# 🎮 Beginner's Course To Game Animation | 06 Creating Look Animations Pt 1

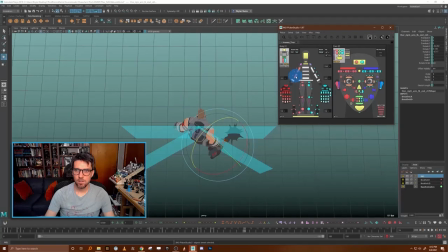We probably want all of our arm joints here You know what now that I'm thinking about it, we're gonna want just about everything Except for the fingers probably let's grab the legs or the you know the IK foot positions here,
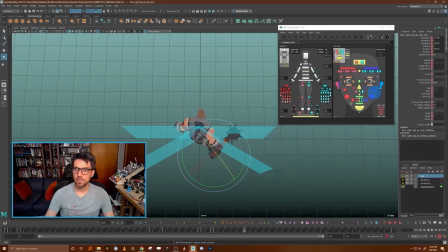too And once you've got all that selected, we'll add them to this layer by right-clicking on that and hitting add.
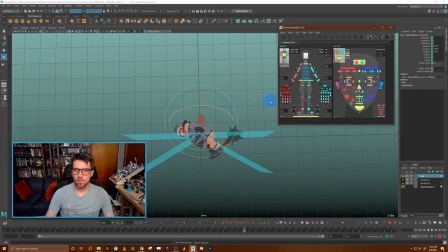And we're going to do our rotate 90. Okay. So the very first thing I'm going to do is make sure that my head is kind of looking in the right direction.
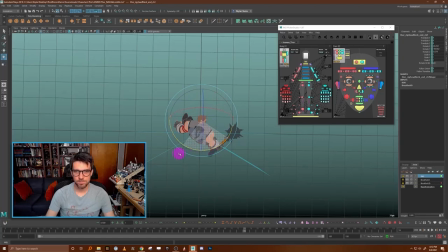So I'm just kind of looking top down here and rotating it. That's kind of the direction we want to look. And obviously that looks a little bit silly.
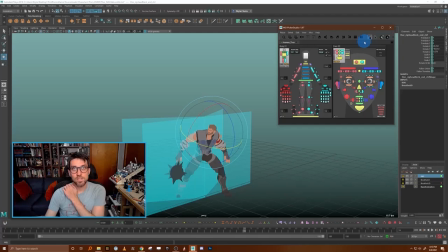um i uh i um was kind of thinking about this a little bit more and i think i had said earlier that you know when you when you turn your you know when you turn 90 degrees you'd like turn with your your body and your head a lot and then when you look
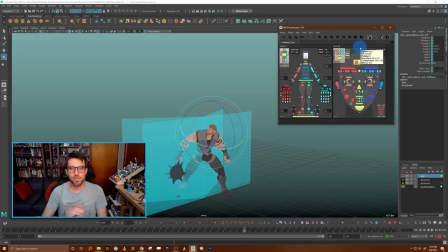around you'd use mostly your neck but actually when i stood up and did this it was almost the opposite it was when i looked 90 degrees i used mostly my head and just my body a little bit and then as i had to go beyond that beyond the point that my neck would actually push, I had to turn my body, okay? So I want for this 90 for it to mostly be in the head,
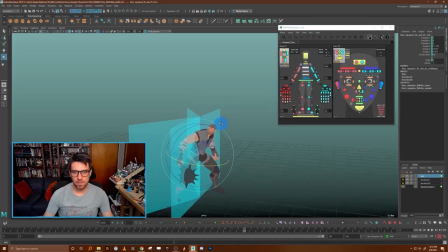but we are going to have to rotate the spine a little bit to sort of feel natural when actually looking that direction, okay?
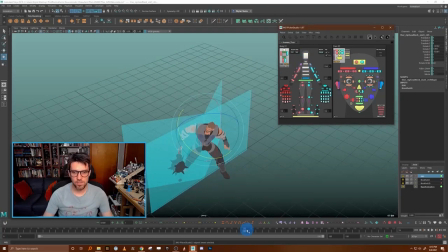And I want to make sure that as I'm doing this, that I'm actually setting a key on this layer,
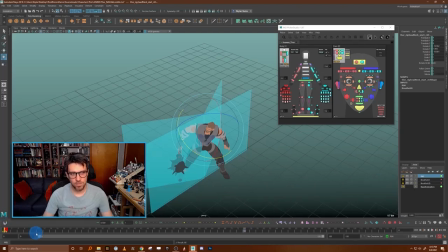and I'm going to actually bring that key over to frame zero so that it's just kind of consistent
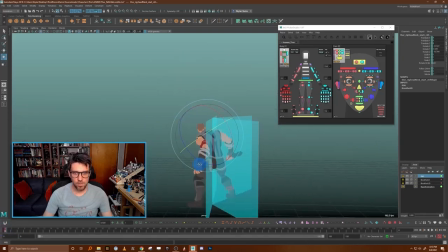across everything okay so I think I'm also going to take the cog and I'm just trying to get a pose that feels you know kind of kind of right let's grab the
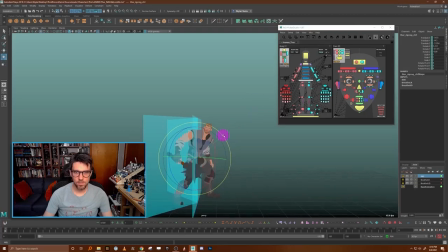neck a little bit it looks a little bit wonky oh that's not the neck that's kind of the uppermost spine.
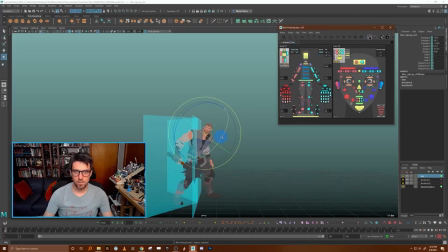Let's grab the neck here. There we go. And rotate that a little bit.
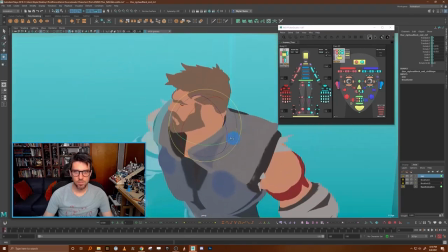Oh, come on. Don't be like that to me.
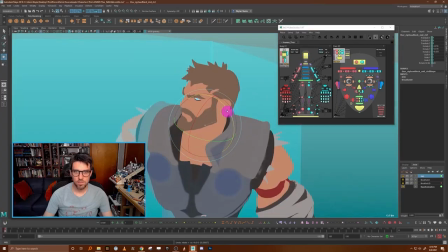That's not right. Come on. Give me this one. Oh, that is the, that's the middle neck there. Okay. There we go. There we go. Now I got the right thing. Okay.
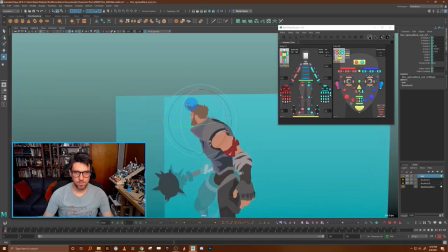We're going to rotate that to feel a little bit more natural.
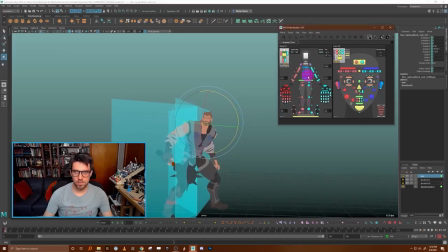I think that the spines, I'm just kind of grabbing the spines altogether.
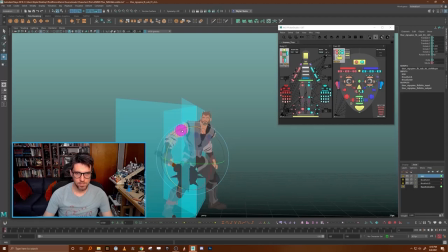We can kind of rotate them up a little bit so that as he looks right, he kind of stands upright a little bit more, which would make sense.
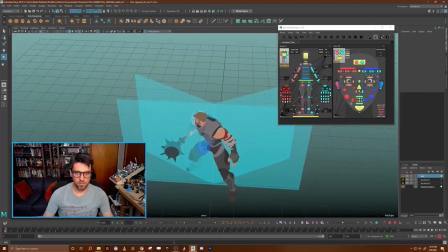And now my arms are a little bit in an awkward pose.
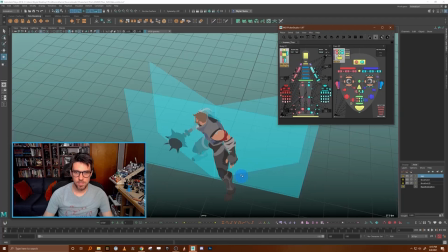So I'm also going to grab the upper arms and bring them around here.
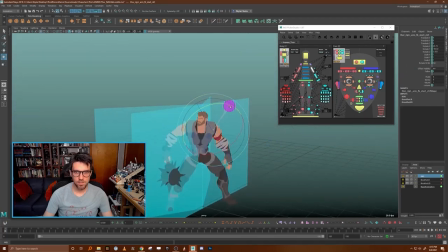For some reason my peeker keeps turning there into some kind of like attribute editor mode.
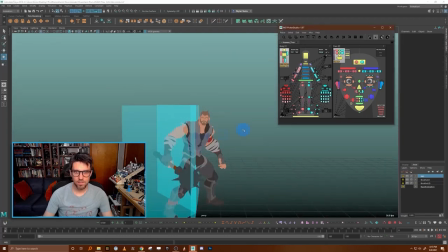I'm gonna have to figure that out later. And grab this upper arm over here and
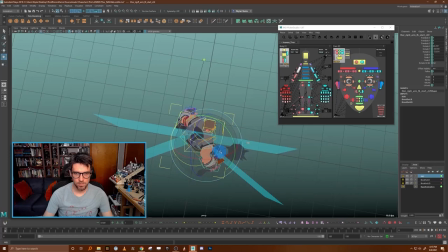also just kind of swing it out and around just a tad. A lot of this is really subtle.
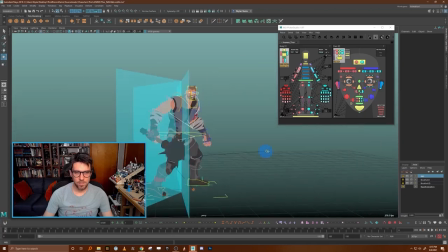Now to To also have this feel a little bit more grounded, I'm actually going to bring the knee PVs around a little bit too, so that as the character turns, the knees are sort of turning with it a little bit.
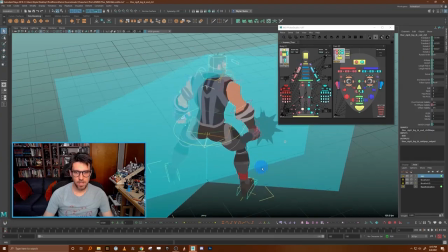And maybe even this back foot a tiny bit actually even will turn with it.
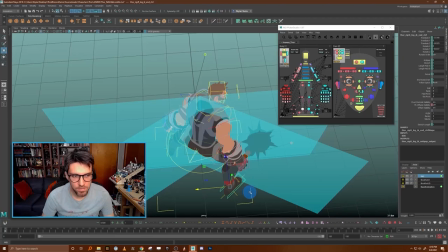We want to kind of eyeball it so that it looks like it's pivoting on the toe, though.
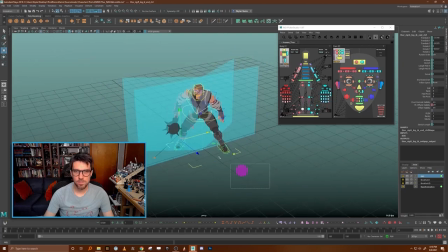Oh, gosh, you know what? I haven't been keying all those things along the way. So I got to, let's make sure we have a key there.
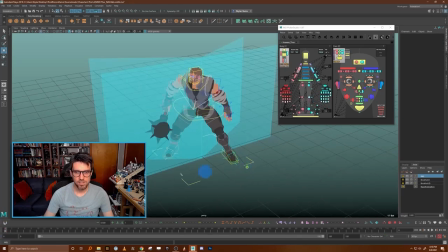And I got to redo that a little bit. Let's go back to the knee PVs. Move them over this way a little bit. Move this guy.